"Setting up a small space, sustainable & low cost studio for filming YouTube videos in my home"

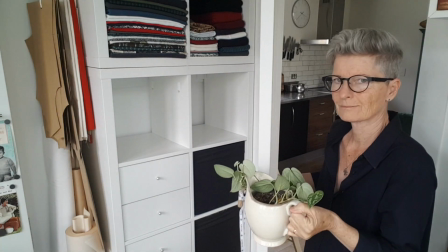8:28 Also need to dust. I think you need a plant. Definitely.
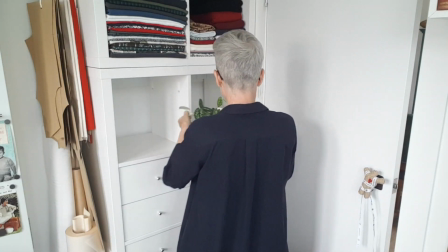8:33 Where's that gonna go?
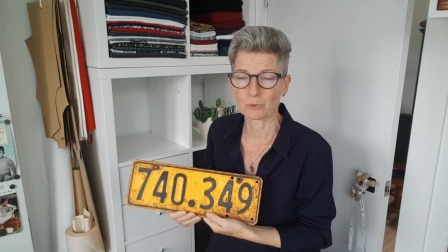8:37 Found this under a house that we bought years and years ago, and it was just underneath the house.
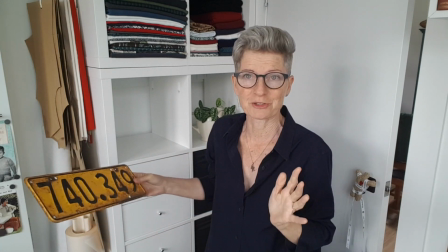8:43 There was two of them actually, obviously the front and the back. Very old number plate.
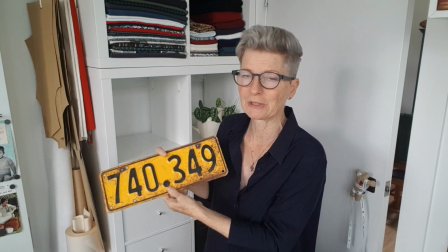8:47 I don't know who owned this car, but I thought they were really cool. So I think that can go in here somewhere.
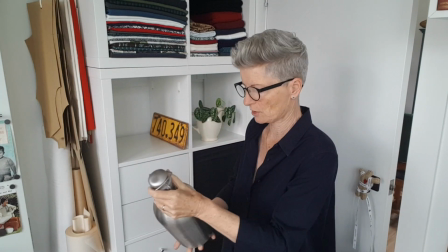8:56 I want some things to reflect light around, bounce the light around, so I think that might work somewhere.
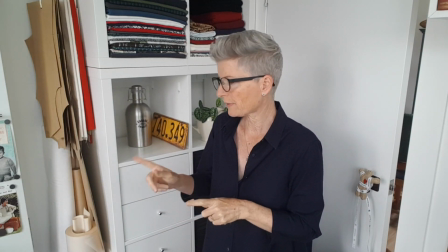9:04 And also, I think I might use these boxes again.
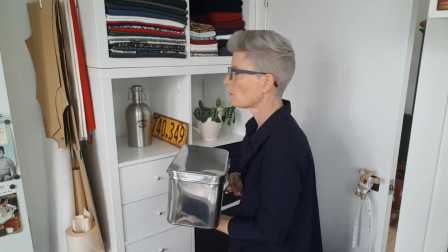9:08 So this box has all my seeds in it, so it would be quite handy to have in this room anyway.
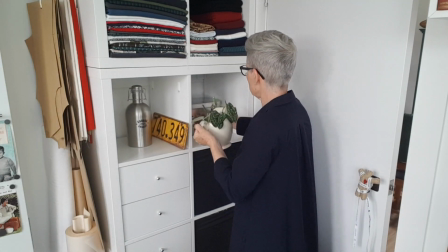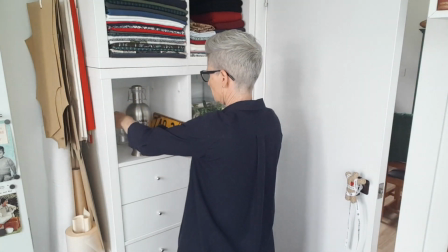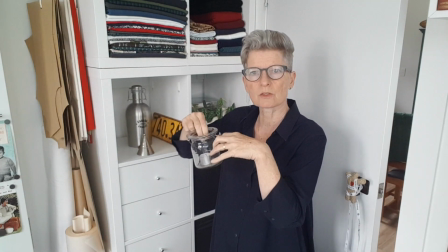9:25 Some little sparkly Christmas lights. I'm just thinking I might put this sort of little sparkly lights in here just to add a bit of interest.
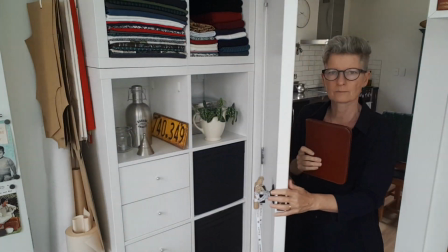9:32 Yeah, that's an idea. I think this might be useful.
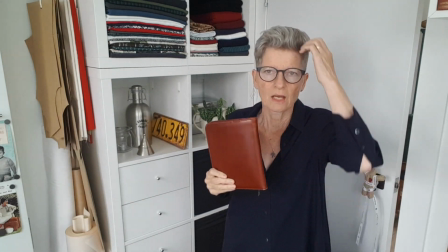9:36 This is the book that I keep my observations in.
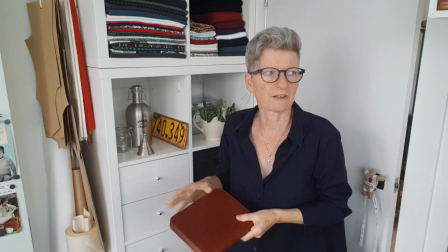9:41 So when I'm doing things in the garden, I write down what's flowering or the problems I've got or that type of thing.
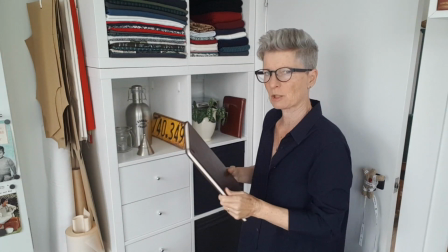9:48 So yeah, that could be useful in here. Matching books just to go with it. I think we're getting somewhere.
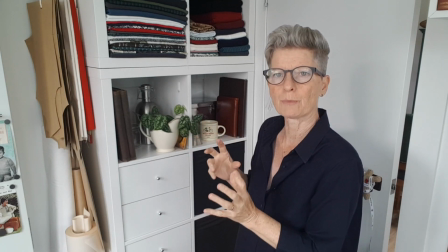9:57 I'll have a little play around with it and I'll bring you back once I've got the arrangement sort of the way I want it.
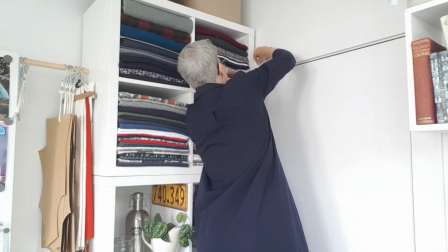10:03 I found these little stick-on hooks from when we were staying in a rental place
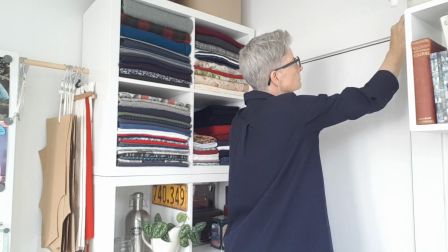10:08 and you couldn't make holes in the walls, and they just pull off so they don't make a mark.
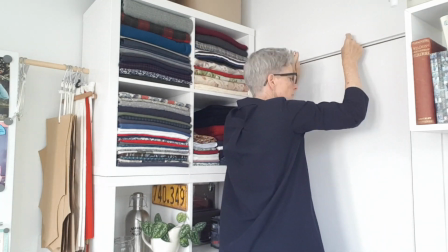10:12 So I think I'll use these because I have them, and that will save me actually making holes in the architrave.
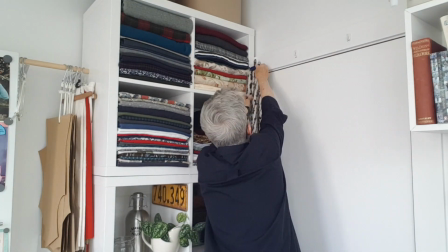10:18 And then I've got these little bulldog clips, which I think, yeah, I think they'll hold onto the fabric quite securely.
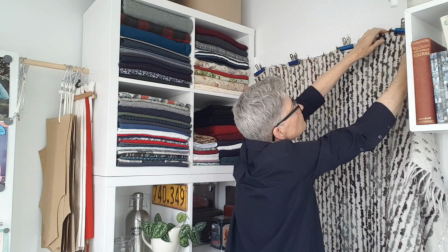10:25 This is a throw.
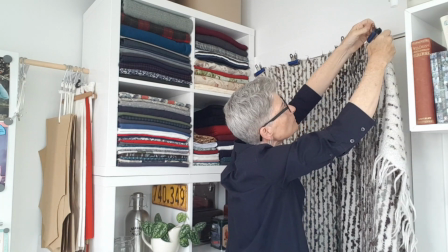10:26 This is really useful because what I've discovered is that it doesn't crease and it's thick enough that it falls and hides a multitude of sins.
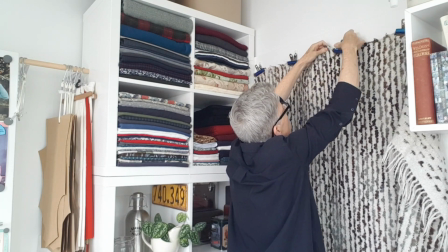10:35 So when I take it down and shove it under my sewing table, it doesn't all get creased up.
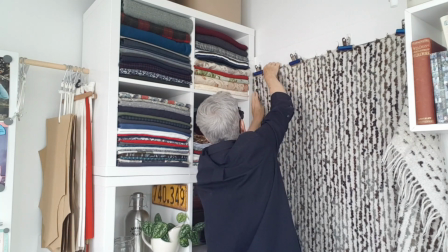10:39 I did experiment with using, I've got a whole bunch of fabric up there. When I hung it at the door, I realized that I would have to iron it.
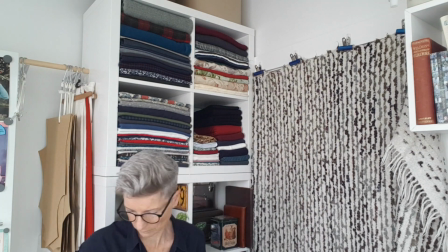10:47 The ironing could be a bit of a barrier there. Okay.
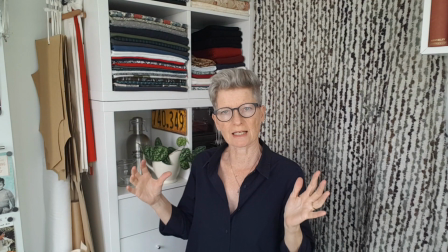10:52 I'll try framing the shot exactly how I'm thinking of doing it now and see how that would work.
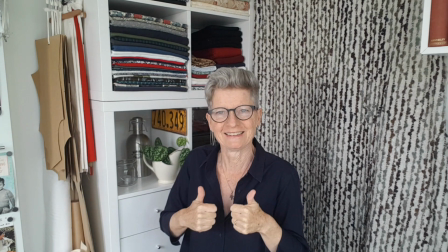10:57 But I think we're good. Okay, so I'm sort of thinking a bit like that.
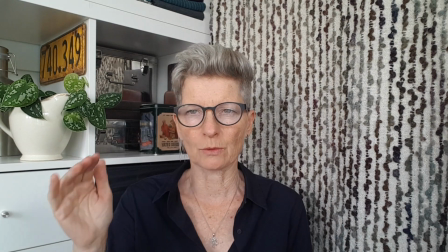11:03 I'll look at it back on the computer. I think that's a bit more interesting. I want to just try and get this fabric out of the top here.
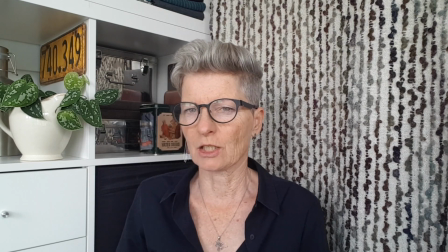11:11 I'm on my sewing chair and it's an adjustable height. It goes up and down.
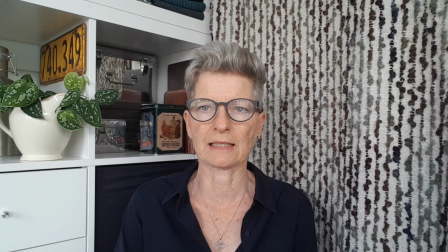11:16 So I just need to work out that angle exactly. But yeah, I think that's not bad.
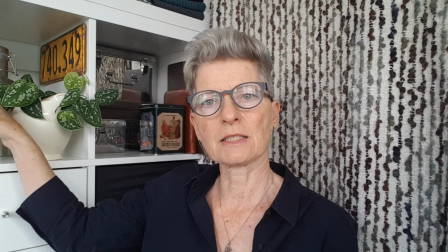11:22 Maybe a little bit of, if I get a little light in here, I think that might brighten things up.
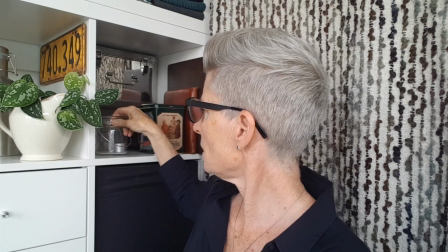11:27 Or maybe I could put the light there. Oh, that might work. I found the little Christmas light, so I'm going to try that and see if it looks good. This could take a while. I'll get back to you once it's plugged in.
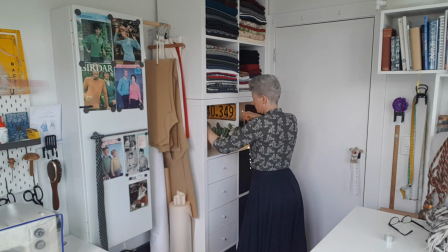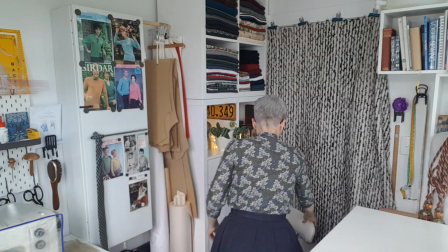Had this tripod for quite a while. I took this when we were cycle touring in Europe. So I had I have another channel called Cyclopolitans, where I recorded our travels around Europe on bicycles. We did that for two years. So this was the tripod that I took with me then. So I'm bringing it back into action and I'm going to use it with the new camera. And this is the microphone, and it does fit on this camera, which is really exciting. So I'm going to try it all out and see if it works.